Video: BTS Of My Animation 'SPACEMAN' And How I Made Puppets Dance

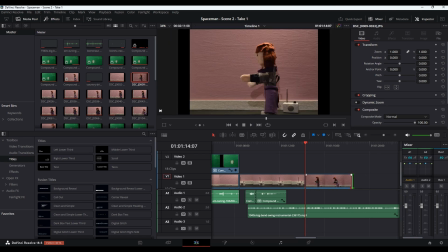So to suit my actual skill set, I think 6 frames actually looks better.
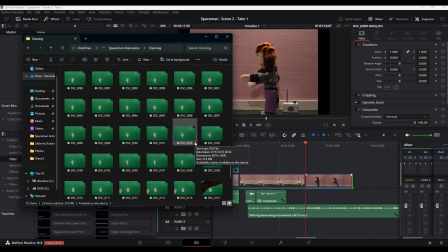Feel free to disagree with me and do whatever you want, but certainly that works best for me.
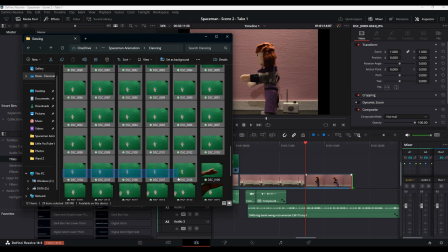I've then taken the astronaut pictures that we took on the green screen and then dragged those into the second video track.
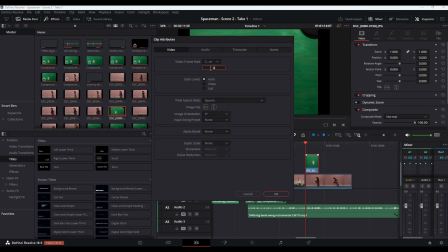I've again altered the frame rate on those and I've taken the same amount of pictures of both the astronaut and of Mabel, so both those video tracks are the same length.
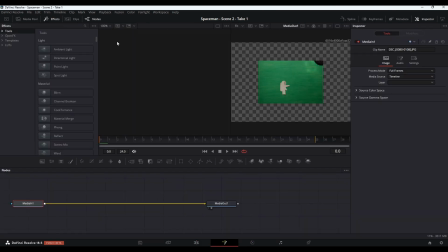I've then gone into the Fusion tab. This is using DaVinci Resolve, which is a free program for anyone interested.
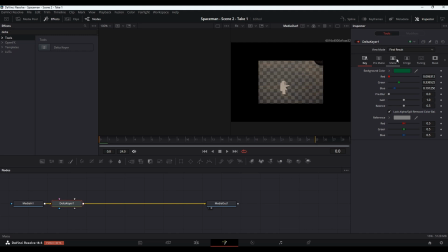I've then used the Delta Fusion effect to get rid of the green screen and amalgamate the astronaut into the animation as we can see here now.
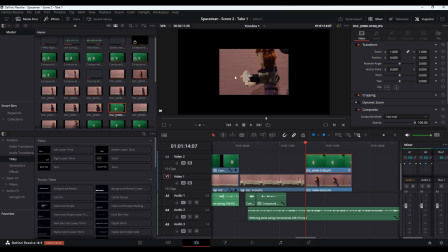Obviously way too small, so I've gone in and changed that video.
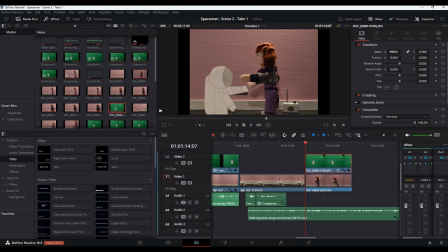I've zoomed in and I've positioned the astronaut to make sure he's in the right place, and then we're just going to play that through and see what it looks like.
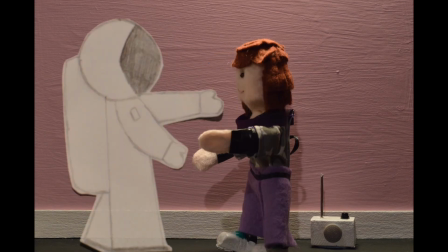Now they are dancing and it's not terrible, but what is going on here?
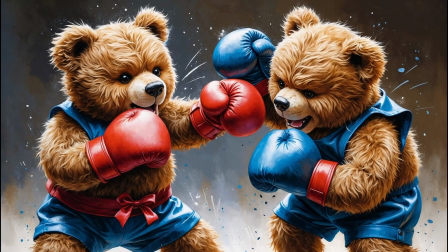It basically looks like he's punching her in the face. This is not what we want at all.
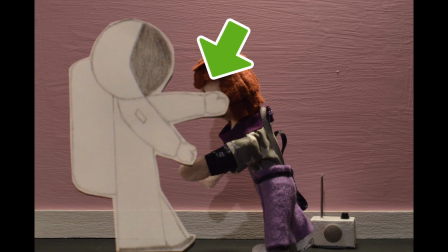So I had a number of options of what to do with this arm. I could have tried to work out how to make it go behind her head and try and make the rest of the arm invisible.
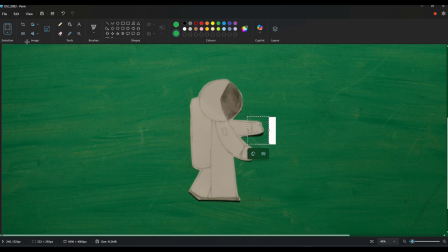I could have also taken each individual photo and made the arm shorter, but I think that would have been a bit of an odd look.
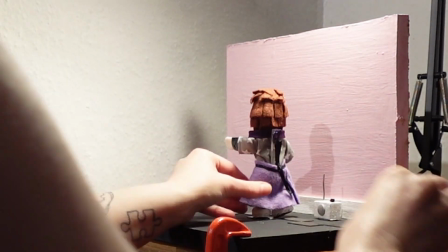So I think what we're going to try and do is just reshoot Mabel's side of things and make her stop leaning forward.
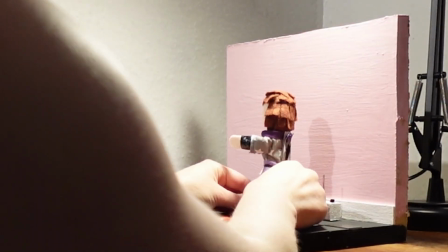So hopefully this will work. I am a little bit worried she might fall over, but we'll see how it goes, and if this doesn't work I'm going to have to try and brush up on my CGI skills.
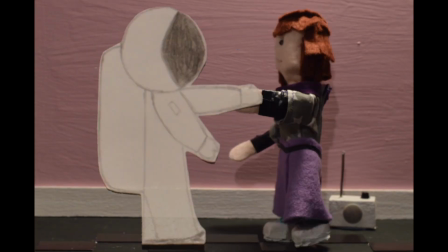And yay, thank goodness, the astronaut is no longer hitting Mabel in the face,
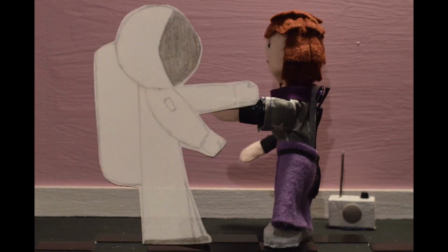which is excellent because we absolutely do not want anyone harmed. This is not an action thriller, no violence needed at all.
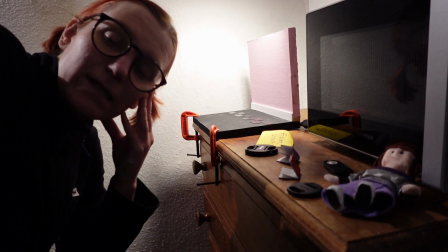I'm now ready to film the final scene. Yay, we got here.
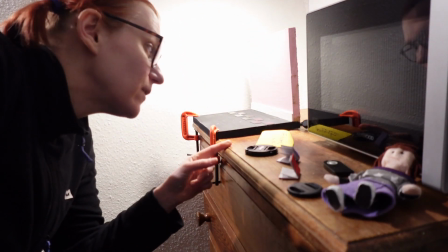I often feel like I'm never going to get through an animation, but we are finally at the final scene where we're going to be getting Mabel to dance with the actual astronaut.
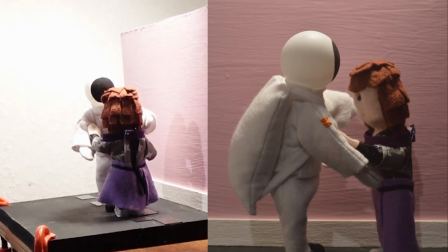Hopefully this won't be quite as tedious as trying to make her dance with a hologram. This scene was so much easier to put together than the one with the green screen.
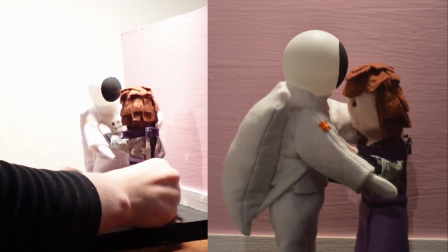I mean, for a start, they were both just in situ, but I also went with a slightly simplified dance,
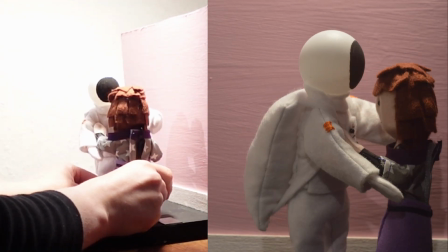but I think it was quite cute to do this sort of slow dance type thing at the end, and I think it works really well and ties the animation up really well. Super happy with how all that dancing turned out. It was a bit of a nightmare, and it's probably going to be quite a while before I want to make any puppets dance again. I just don't know if I need to do that to myself anytime soon. But I hope you enjoyed it. So that's all the shooting for the animation done now, but I still have a lot of editing to do and I still need to fit all the vocals that I did with Mr. Jones to all the animation. So I'm going to go and get on with that now. So the animation itself, Spaceman, will be out in 2 weeks. I do put up videos every second Sunday, so do make sure to subscribe to be kept up to date about all things animation, and I will see you all again really soon. Bye!